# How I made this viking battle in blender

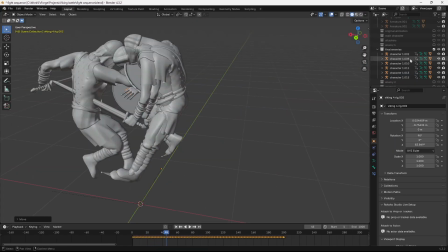4:05 Then in Blender I retargeted the animations to my rigged characters and used the NLA
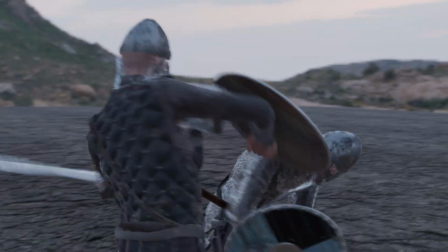4:10 editor to retime and adjust the enemy animations to fit the hero animation.
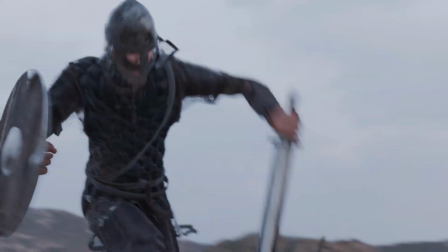4:15 To get some interesting death animations, I used Cascador to simulate the enemies as ragdolls.
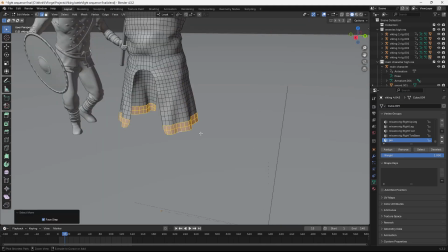4:20 Then to add some secondary motion to the animation of the characters,
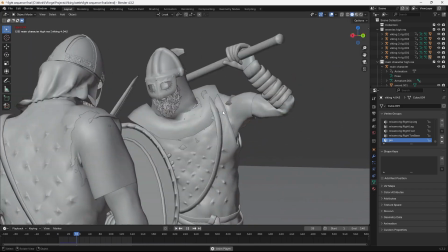4:24 I simulated selected parts as cloth and used the base mesh underneath the cloth as a collision object.
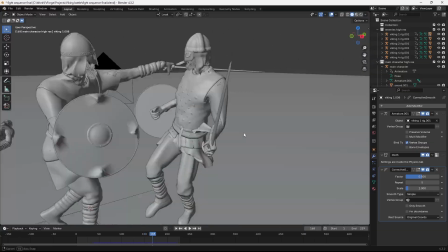4:30 This really helped bring a lot of realism to the motion. Since
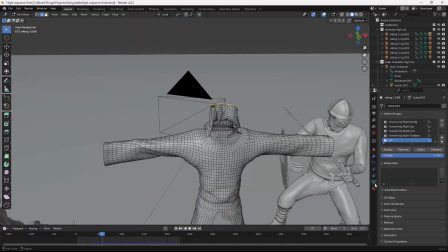4:33 the animated characters in and of themselves took up a bunch of performance and this scene was starting to slow down a lot,
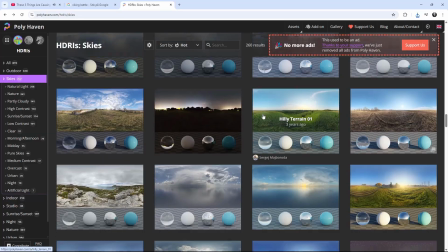4:39 keeping the environment optimized was key. And this was ridiculously simple actually.
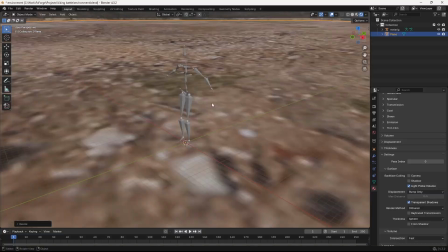4:44 I just brought in an HDRI from Polyhaven with some mountains in the background and then blended the scene using some fog.
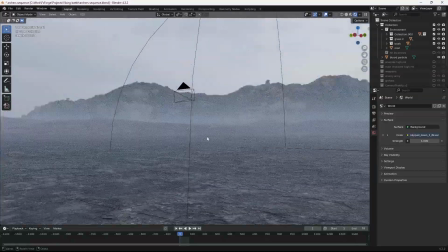4:50 Combined with the shallow depth of field, it worked surprisingly well. The mist really helps bring the attention closer to the camera as well.
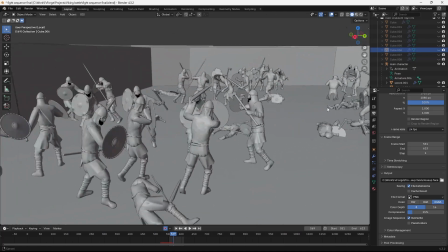4:57 To create the background soldiers for this main fight scene, I used a fun combination of techniques.
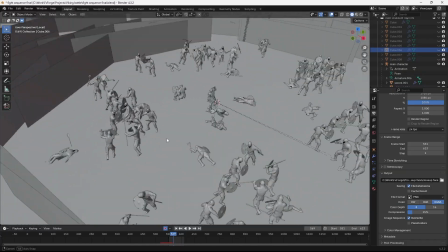5:02 The soldiers closest to the camera are actually low-res animated models. Soldiers one step away from that are 2D cards.
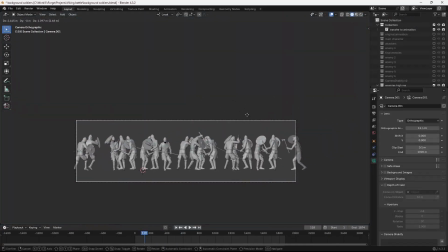5:09 So I placed a bunch of soldiers in an empty scene and rendered it from orthographic view like this.
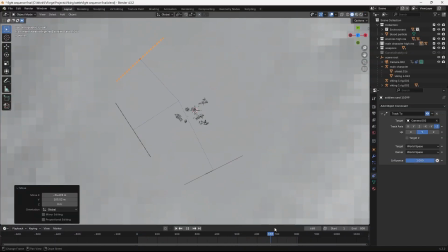5:15 And then I just made the cards face the camera in the final scene, and as you can see, the illusion actually works pretty well.
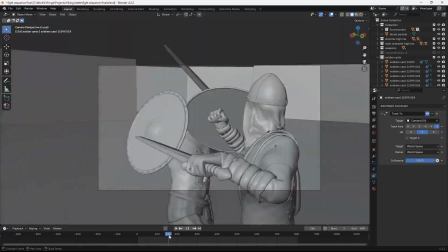5:21 And it definitely saved a lot of processing power and still made the scene feel really densely populated. At this point I had already been working on this project for over 25 hours, and the temptation to cut the project short here and call it a day started setting in.
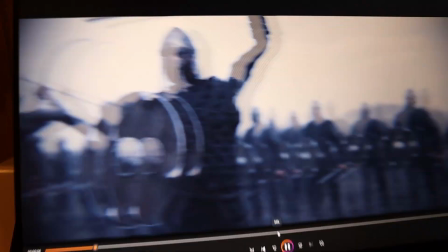5:34 But then I remembered my original vision with the archers firing in a volley, arrows hitting the shields,
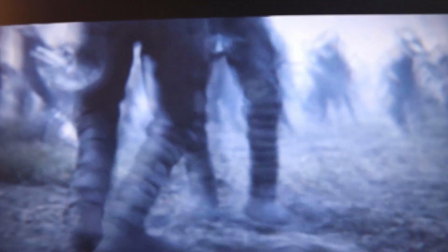5:40 and the two sides charging at each other in a brutal battle, and that just reignited the spark to go that extra mile and create something that truly resembled my original vision. Sometimes you have to compromise and settle for less, and other times you just have to push, and this was a time to push.
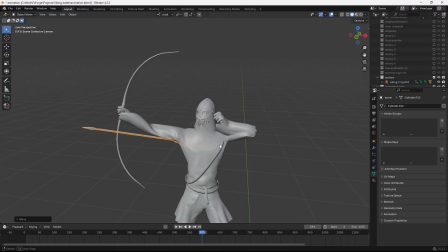5:56 Animating a bunch of archers can be tricky because it requires a lot of work with constraints to get the string bending of the bow,
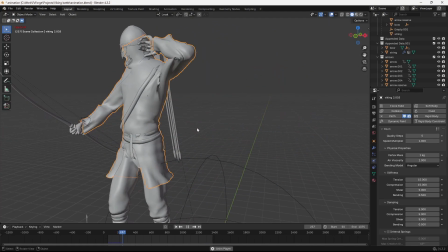6:03 and let's not forget the actual arrows firing.
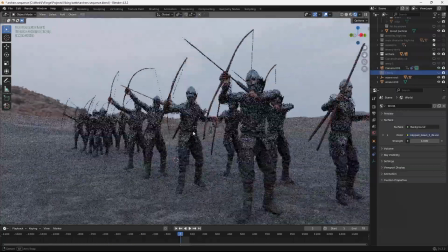6:05 So I decided to animate it one time and then export it as an alembic file and switch up the timing to get some variation.
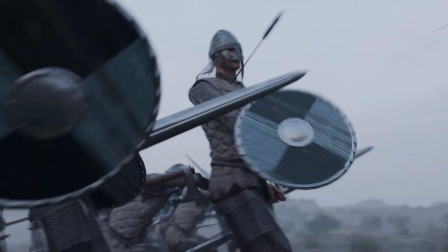6:12 Then it was just a matter of animating the arrows using a particle system, the hit reactions and the charge animation.
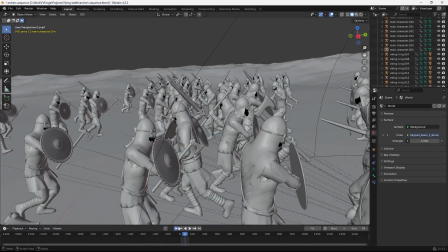6:18 At the end of the day, this extra work was well worth it to me because it made it feel more like a short film sequence and not just a one-shot fight scene.
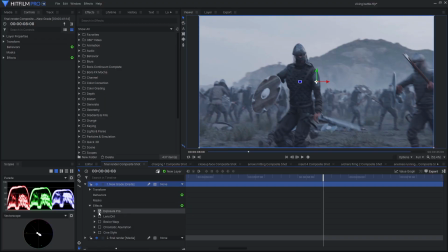6:26 After doing some basic sound design and color grading, this was the final result.